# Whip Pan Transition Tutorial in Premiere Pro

Phil Ebner here with VideoSchoolOnline.com, and today I'm going to show you how to create your very own whip pan transition right within Adobe Premiere Pro. Let's head into the computer and learn how to do it.
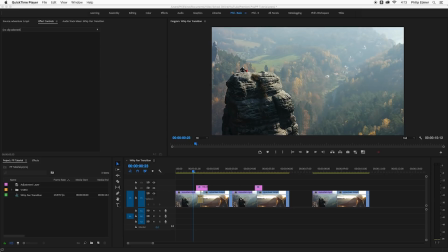All right, so I'm in Premiere Pro, and I'm going to show you a couple different ways to create a whip pan transition like this. Now, I've seen a couple other tutorials online,
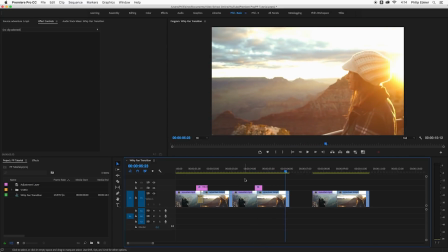and I wanted to show you a couple things that I think will make this transition better, and so let's dive right in.
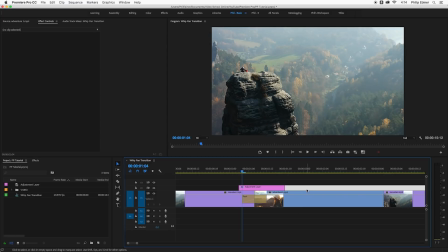Both of these transitions include adjustment layers and then some sort of effect that pushes the video from left to right,
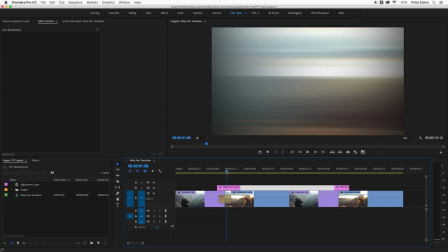or you can go up and down or really any direction. One is cool because it's all within one adjustment layer,
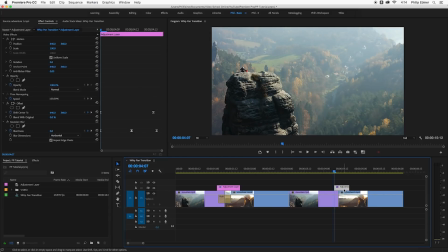so you can literally just easily copy and paste this adjustment layer over any other sort of transition. The other includes an adjustment layer and a push transition.
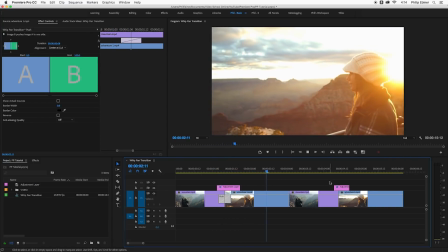I kind of like that one's look a little bit better.
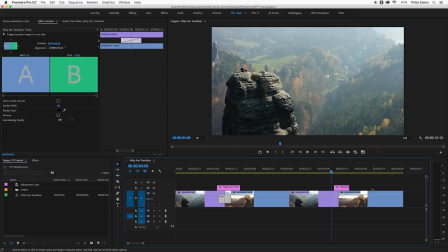It looks more natural, like a real whip pan would look, but it does take that extra step.
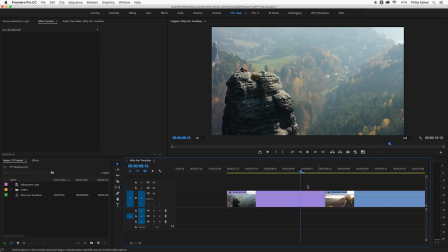So first, let's do that method, and let's go into our effects. We're going to type in push, and we're just going to drag this on top of the transition between any two clips.
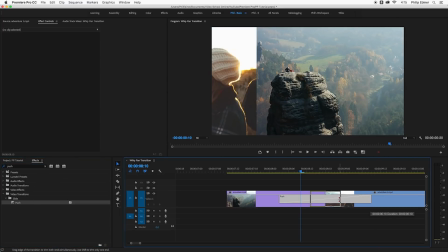Let me make it a little bit shorter.
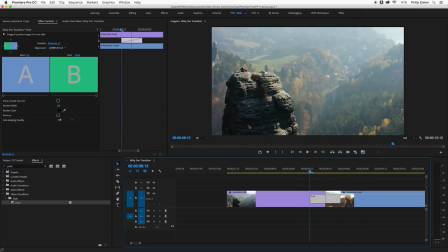So here you can see that it's pushing the second video from the left, and then it's moving the first video to the right. I want to switch that, so if I click the transition, go up to effects controls, and then click this east to west button,
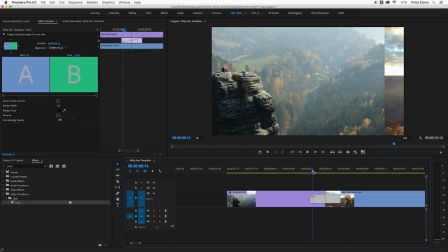it's going to push actually the other way, so it's pushing everything from east to west.
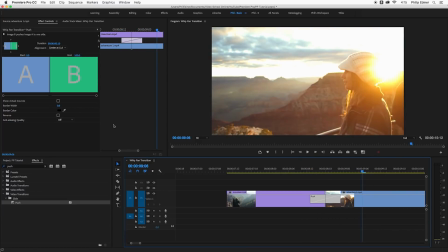Okay, so that's our push. Now we want to apply some sort of blur effect, which is that sort of whip look. So I want to create an adjustment layer, so all you have to do is go to the new item button, click adjustment layer, it appears in your project panel, and then just drop it on top,
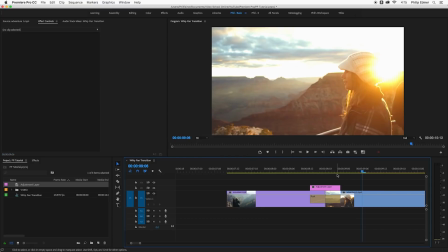right, like so. I'm going to cut it down shorter so it's just the length basically of this push effect.
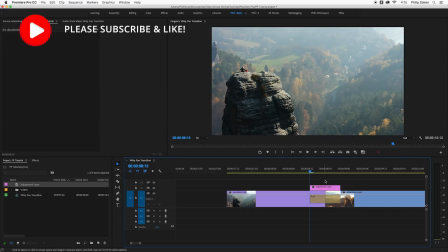And then the blur I'm going to add is actually the gaussian blur.
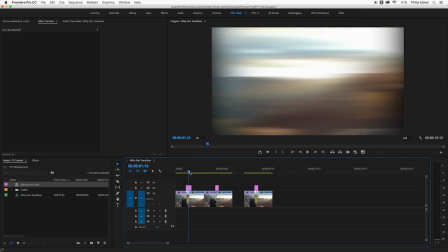So one thing a lot of people on YouTube are showing to use the directional blur, which is pretty cool, and that's this one right here.
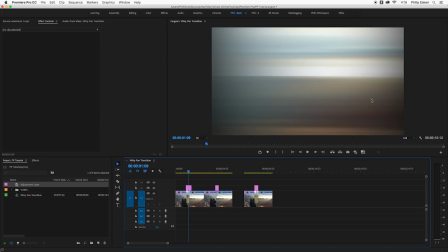But you notice that it has this sort of vignetting look on the edge that you can get rid of with the gaussian blur,
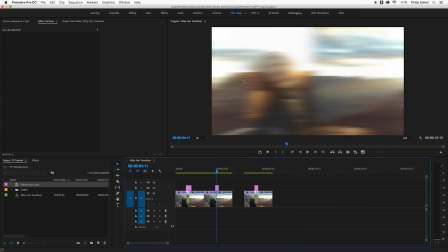and you can still have a similar sort of blurred effect. This is the gaussian blur, you're just blurring the horizontal aspect of it.
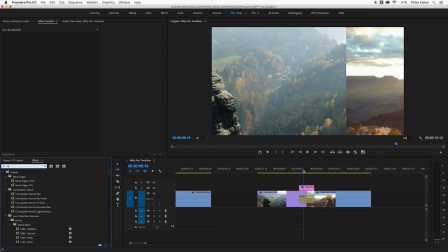So let's go into our effects, search for blur, and you see all of your different blurs down here. I'm going to choose gaussian. So here, if I put this on this adjustment layer, nothing happens, but if I go to my effects controls, down into gaussian blur, now I can increase the blurriness.
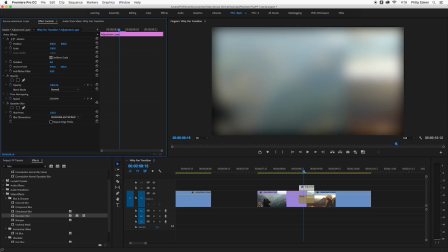So if I increase this to something like 150, it doesn't look that great. But if we change the blur dimensions to be just horizontal, now it gets that sort of horizontal blur that you would see from actually whipping your camera left to right.
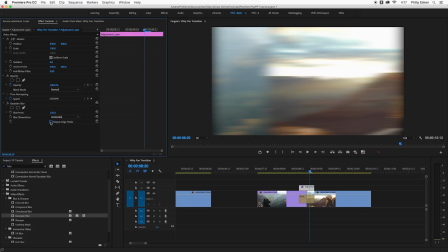This repeat edge pixel checkbox, that's that checkbox that I think really makes this blur look a little bit better than the directional blur. Of course, it's up to you if you like it or not.
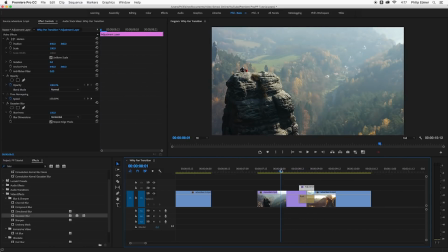So the problem is that this gaussian blur is applied throughout this entire adjustment layer.
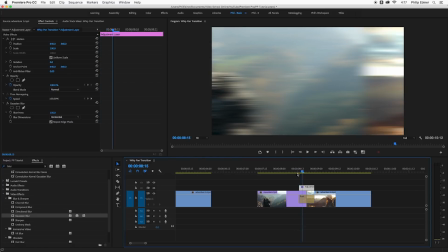So see how it, like, one frame to the next, it applies this effect and it's super dramatic.
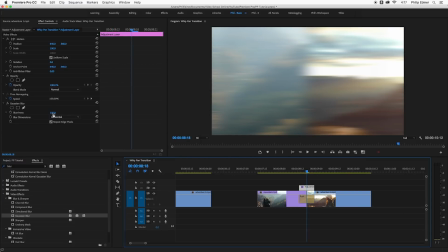I don't want that to be like that. I want it to ramp up to this spot here where the blurriness is 150 and then ramp down. So I'm going to use a keyframe. So I have my time indicator right here in the middle, and I'm going to set a keyframe right there in the middle with that stopwatch.
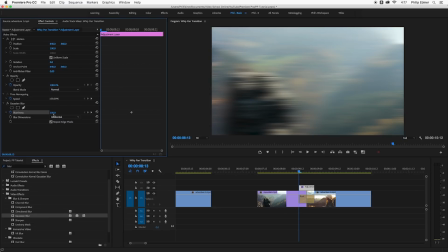And then I'm going to go over to the left, and I'm going to drag my blurriness down to zero.